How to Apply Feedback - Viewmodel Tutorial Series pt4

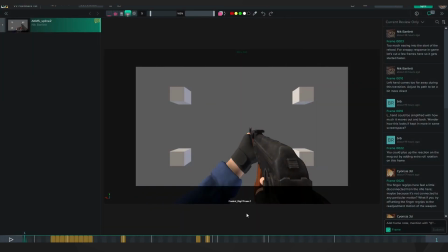Hey guys, today I'm going to show you how to receive and apply feedback for your animations. Right now I have the reload that we finished last time loaded up into Sync Sketch. Sync Sketch allows you to load in videos and review them. You can scrub through the timeline, you can add comments to certain frames, and you can also add sketches.
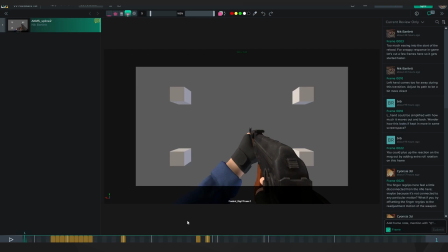It makes it nice and easy for people to point out specific things in your animation. This is one of the more popular ones, but of course there's other options like keyframe or something else that you can use to add sketches and comments. So I've gone and left a few comments on some of the sections of the animation that I'm not too happy with, as well as gotten some friends to leave comments as well.
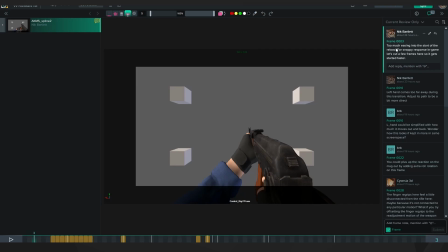So the first comment here at frame 3 says there's too much easing into the start of the reload. For snappy response in game, let's cut a few frames here so it gets started faster. If we scrub through, you can see it does actually start quite slowly, which is nice if you're just watching it,
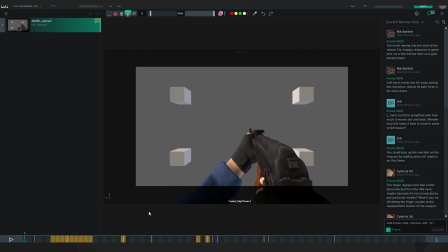but if you press the reload button, you want to get that instant response from the animation starting. So jumping into our scene file, I'm just going to select all of the keys.
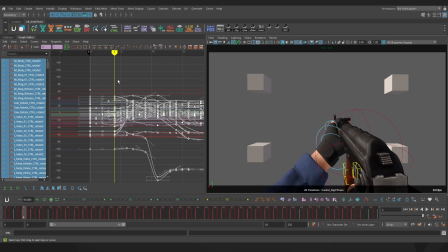And I'm thinking I want to set a key on frame 4. So we're going to jump straight from 0 to 4.
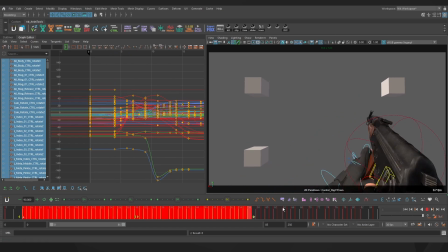I'll delete everything in between. And then I'll shift select it in the timeline and drag it across.
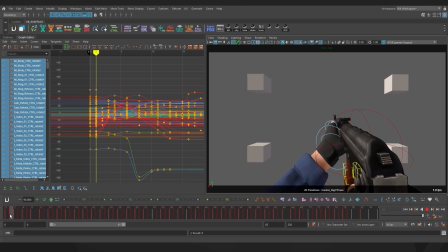Now we're jumping from here to here, which is a lot snappier than it was before.
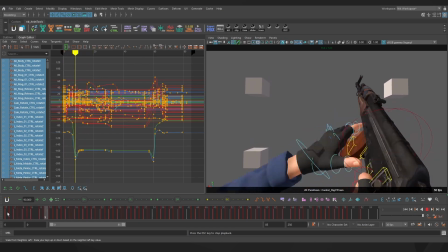And it'll feel much more responsive when we play the animation in game. So the next comments are about the left hand.
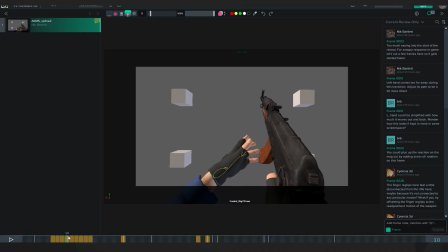It's coming out a little bit too far. You can see the sketch here. It's going down and then around, as well as tracking the base of the glove here, coming too far down and then back up. So we want to simplify it a little bit, have it a bit more direct, still give it a bit of a curve, but not have it come down quite as far.
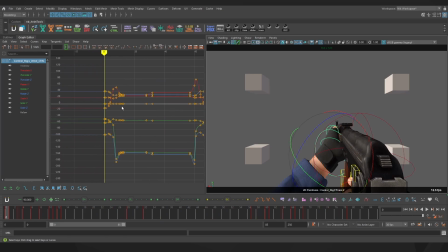Now if I select the left wrist, I do see we have a little bit of gimbal lock going on here.
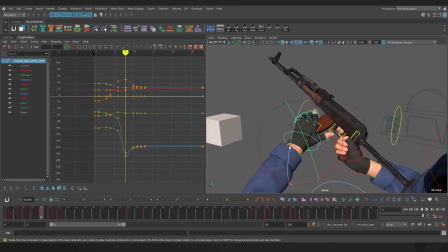You can see the curves are swinging out a little bit too far here. It is locking up just a little bit and making it a little bit harder to get the exact pose we want,
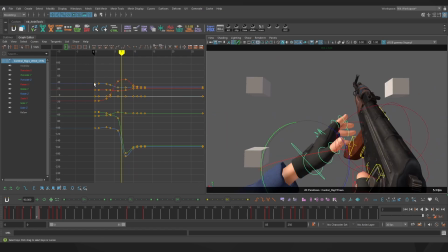but it shouldn't be too bad for figuring out what we want to do with the more direct path.
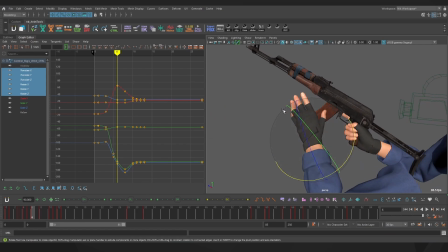Now I'm actually struggling a little bit to fix the gimbal lock that's going on here. Everything I do tends to make it worse or get some strange rotations. So in this case I'm going to try switching it from ZXY, which it currently is. I'm going to use AnimBot's rotate order changer. And I can see that XYZ is the best right now.
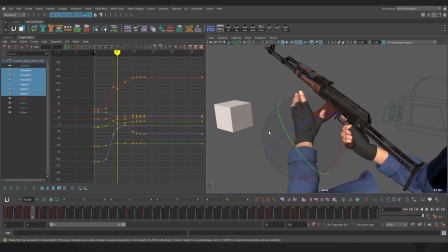So I'm going to switch that and it's made it a little bit better. But I would not recommend doing this unless your pipeline supports it because it can create issues further down the line. To avoid issues like this in the future, you could use an extra control as a kind of buffer with a better rotation order, or just test out some poses before animating so you can see what rotation order works the best.
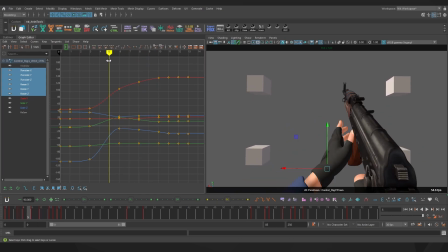So I've got the wrist going a little bit more directly and it's feeling better, but the thumb definitely needs some work, so I'm going to do that now. I'm also just going to adjust the index finger a little bit so it's a bit more exaggerated.
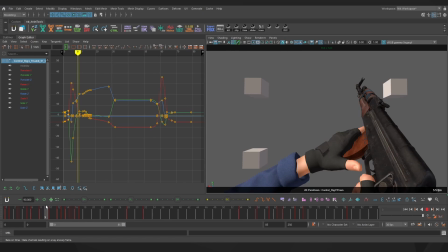Alright, I've done some cleanup and I think I'm pretty happy with this. The wrist is more direct, it doesn't come down as much. And the thumb still clears. And I've just done a little bit of polish on this section as well.
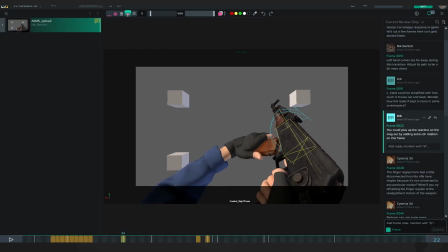The next comment we have on frame 22. You could plus up the reaction on the mag up by adding extra roll rotation on this frame.
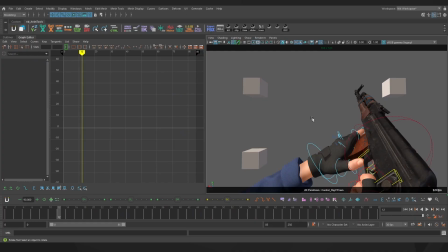Whenever roll is mentioned, it's going to be along the gun. If I jump back into Maya and select the gun control, it's going to be this axis here. And if I change to gimbal view, I've already got the ZXY rotation order set up that I've mentioned in the previous video, so I always have a roll axis available to me. So I already have a bit of reaction here.
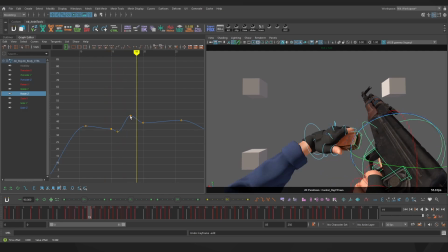You can see it ziggles down and up and down again, but we want to make it a bit more pronounced, so I'm going to drag the frame 18 one up a little bit, and that gives it a bit more reaction. The next comment, frame 28, is about the finger regrips.
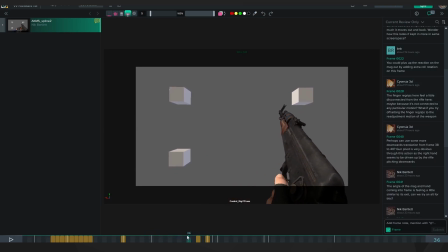They're a little bit disconnected from the rest of the repositioning, which is happening a little bit later on, so we can move them later. But the first thing I want to address is actually the pose. Frame 42, I've commented that the receiver gets a bit too close to camera here, so I think the gun definitely gets foreshortened here a bit too much.